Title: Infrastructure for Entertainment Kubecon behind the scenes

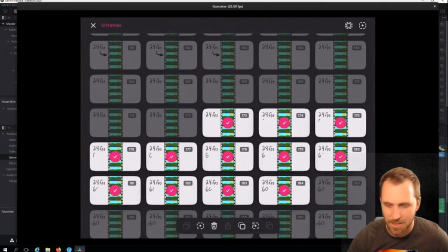45:37 And so that's how I was getting my timing the first time for this animation, because it was just I had to figure out a way to make that my audio line up.
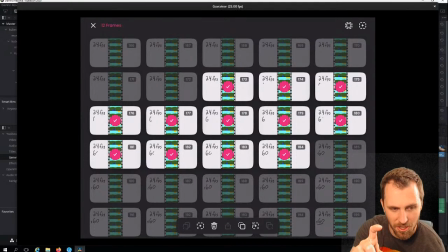45:46 Once I figured out how easy it was in DaVinci Resolve to literally just like drag a little slider over to say like make this 5 seconds. I was like, oh, it was so much easier there. But I spent a lot of time in here just trying to get that timing right.
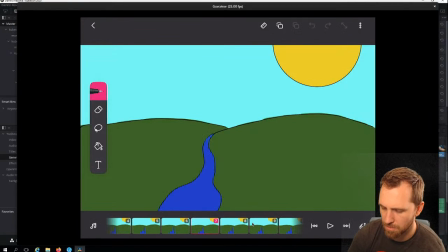46:00 The animations themselves, like the drawings, are pretty basic. I mean, I just like freehanded most of it.
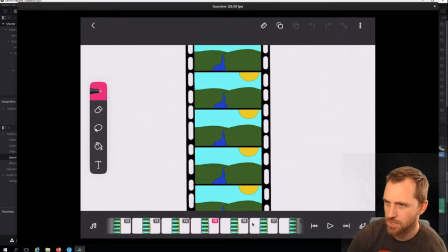46:08 Where's like this? Like they have some guides in here if you use the pen.
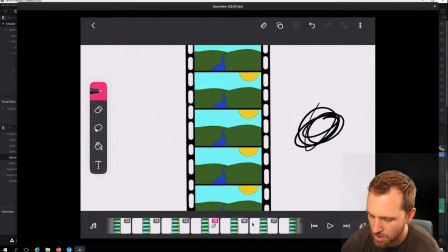46:17 You can draw whatever. They have these shapes here that you can do. So like this line lets you like do solid, like lines, fill it in.
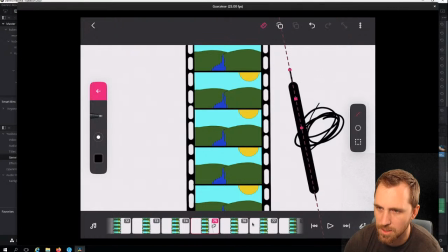46:27 You can make your pen super thick and kind of do. So I was using the tools as needed,
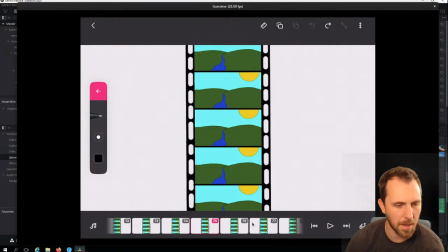46:34 and I was just kind of like casually drawing these at night and stuff whenever I wanted to, because it's relaxing to me.
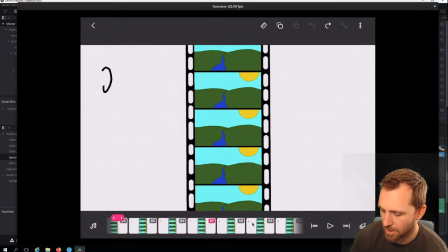46:40 So a lot of it was just that. The lettering here I did in reverse.
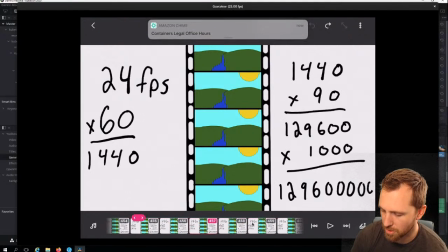46:46 So basically
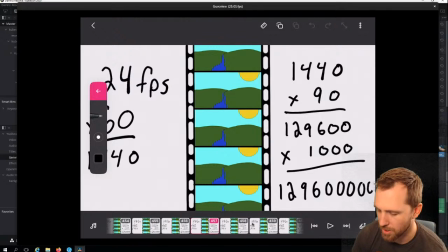46:51 I drew all the text I wanted, and then I copied it and pasted it
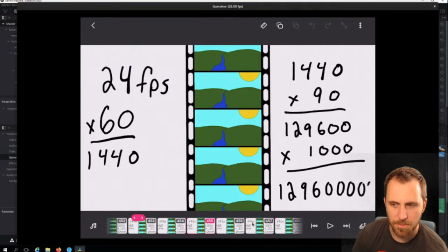46:57 however many times I thought I needed it, and I went through and I erased them. So you can see like I if I go backwards, like you can see it a lot more. Like I erased one letter at a time slowly, and so instead of drawing it, I was like, oh, let me just erase it backwards, and in between each character basically you leave a frame,
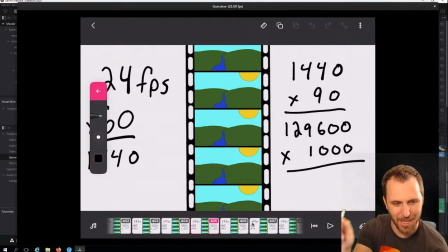47:14 so it's like simulates you like picking up your pen and like writing it.
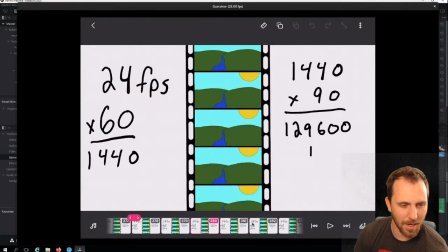47:17 And so in all of these cases, anything that had writing, you draw it backwards, so that when you play it forward it looks like you're writing it, but in reality, because otherwise like I'd never be able to like draw this perfectly every time. So it was a fun little thing that I learned.
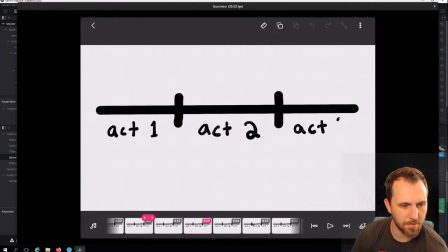47:36 A lot of this stuff I just kind of figured out, made up as I went, how I wanted to do the story. Again, I storyboarded most of it, so it was pretty easy to do.
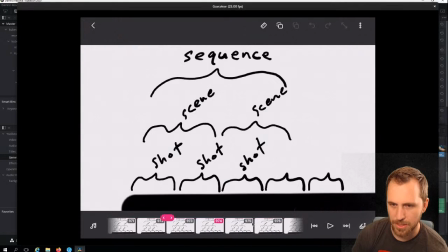47:49 This little, I redid this a few different times, making it look different.
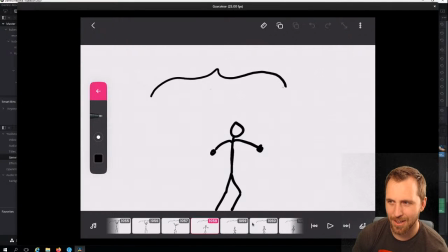47:54 This character that I drew was the first like difficult animation that I ever drew, which is why it looks terrible.
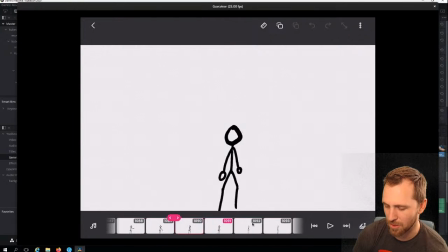48:03 But basically I made, from here I made one walk cycle and then copied it over and over again. You'll see his head like pop, like it like jumps huge when the animation resets, because I just did one full walk cycle and I copied it a billion times in this app, and just like,
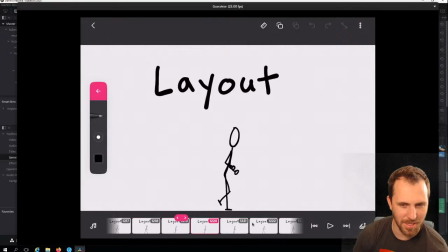48:21 well, I'm just gonna keep walking. And even for these scenes, I basically just kept him, like I copied him a bunch of times,
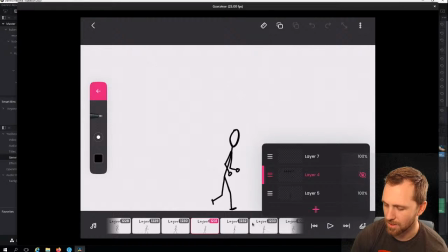48:27 added that layout as a different layer, the text, so I could scroll in the layer, I could copy and paste the layer,
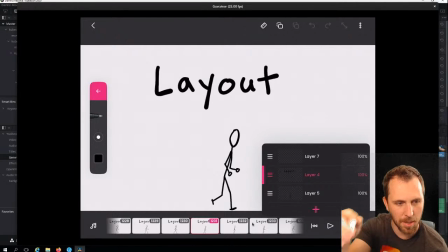48:33 move it over, copy paste layer, move it over,
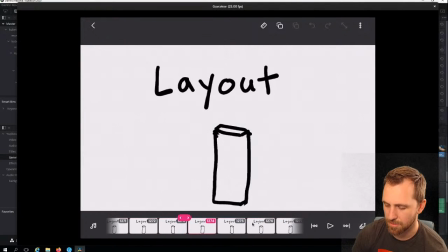48:37 and then the actual like bits like this that look different, I just kept the top layer,
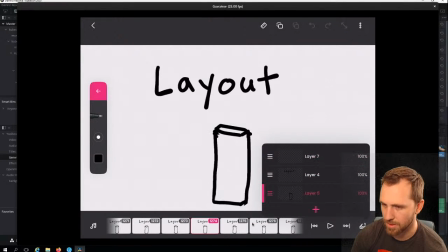48:43 I erased my bottom layer and drew it, erased the person out of it,
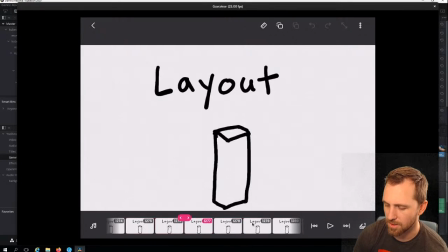48:49 and then drew in whatever I wanted.
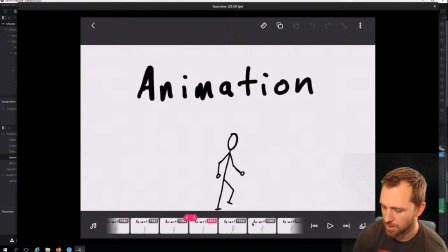48:52 So things like this trip here, like I could draw this rock coming as a different layer,
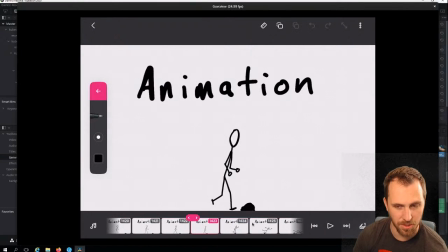49:00 and then like the actual, like from here was still standard walk cycle, and then erase his layer,
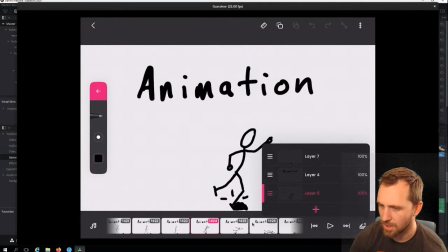49:07 and the rock was actually on this top layer, but then animate him interacting with it somewhere else.
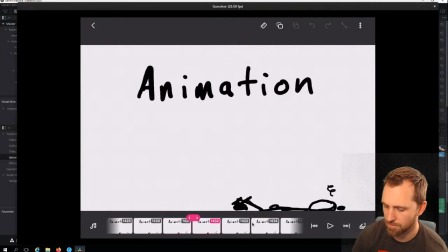49:14 So it made it pretty simple to kind of reuse a lot of the drawings, because like I said, when it's 3200 frames, like I'm not going to draw all of those, it just takes way too long.